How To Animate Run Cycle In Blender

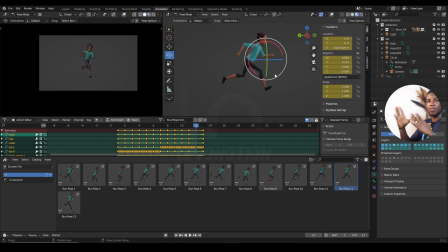12:00 So at this level, it still feels kind of blocky because I'm having a linear interpolation. so all I want to do here is make sure all my keyframes are selected right click and then go to the Zer so this will help
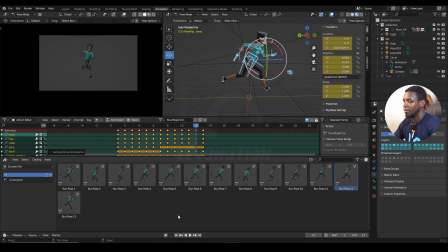12:17 me spline everything out right and when I play back and forth I'm gonna have a more smoother arc and something I like to do for my run is I like to treat the torso of the character like another ball bounce you know when you have
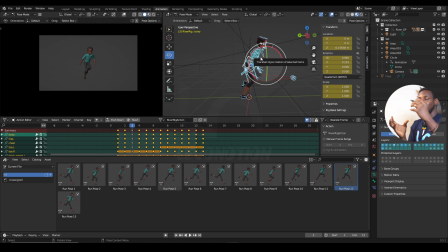12:33 the ball bounce the point at which the ball drops before impact is always very very sharp and that gives you that punch so you have from the torso and I want to replicate that now
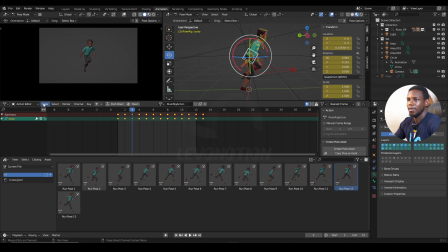12:50 so I would quickly go to my graph editor and then since I'm talking about the up and down of the character, I need my Z location. So shift H to hide every other attribute and then A to select all the keyframes and the period key
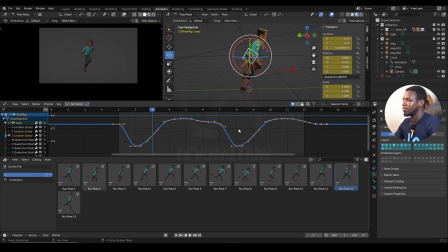13:10 on my number pad to zoom in or frame selected keyframes. Now you can see my curve is not really looking pretty so I would like to quickly do some work here by just a G Y to constrain the movement up and down
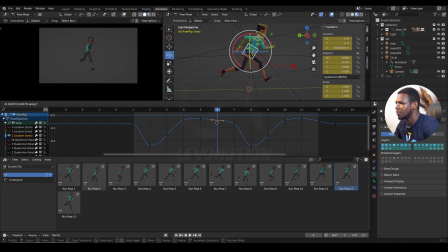13:28 just to make it pretty I think I need to bring this down a bit G Y okay and now these are the key frames I'm talking about frame 2 and from 8 these are the down position so I want them sharp
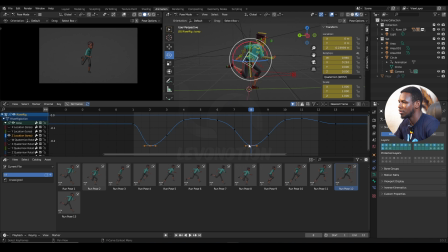13:46 and nice okay so firstly I'm just gonna convert both of them to a vector change the under type to vector so you have that punch boom and i think this wouldn't be too useful for me you can delete that to have that
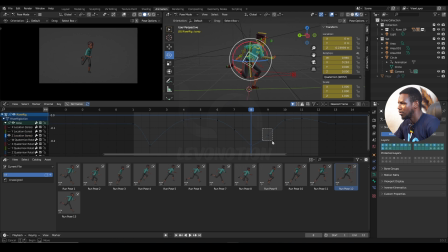14:06 sharp curve and also delete this as well to have the sharp curve yeah so i think uh i'm good to go so if you look at it closely you can feel that
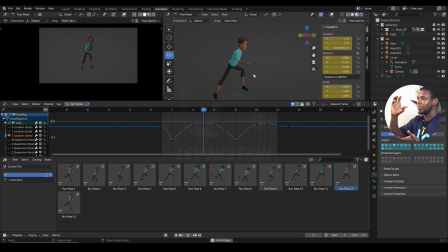14:22 energy it's more bumpy boom boom boom boom yeah and that's what you want to you can find in your curve anyhow you want to you can go as detailed as you want to so the next tip here is just to create a cycle from this because
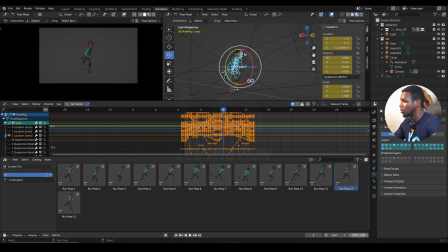14:39 when I increase my range to a hundred see what happens the character certainly stops okay so this time around I'm just gonna select everything make
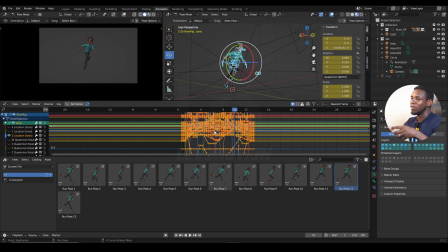14:55 sure your controls are selected then a to select all the keyframes in the graph editor go to your channel and scroll down to extrapolation mode and all you
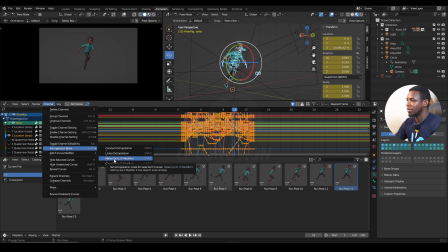15:10 want to look for here is make cyclic so just click on that and you
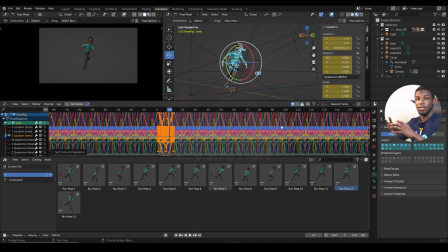15:15 can see my curve is extended across the entire frame.
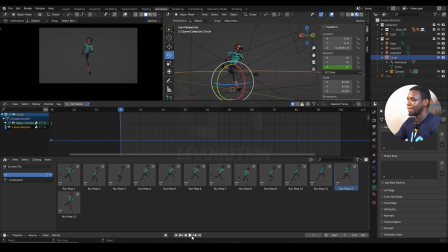15:20 So now I can easily play my animation and see it go in a loop endlessly. So one of these days I'm gonna show you how you can convert this cycle into an actual keyframe so you can easily make your character move forward.
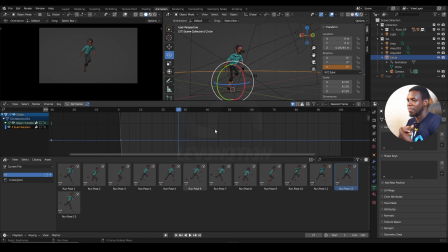15:40 So for now this is what I'm gonna call it a wrap. I hope you've learned one or two things from this video. Don't forget to like the video subscribe to our channel if you've not done so and until next time no before the next time those of you watching how to tutorials are not subscribing don't forget to subscribe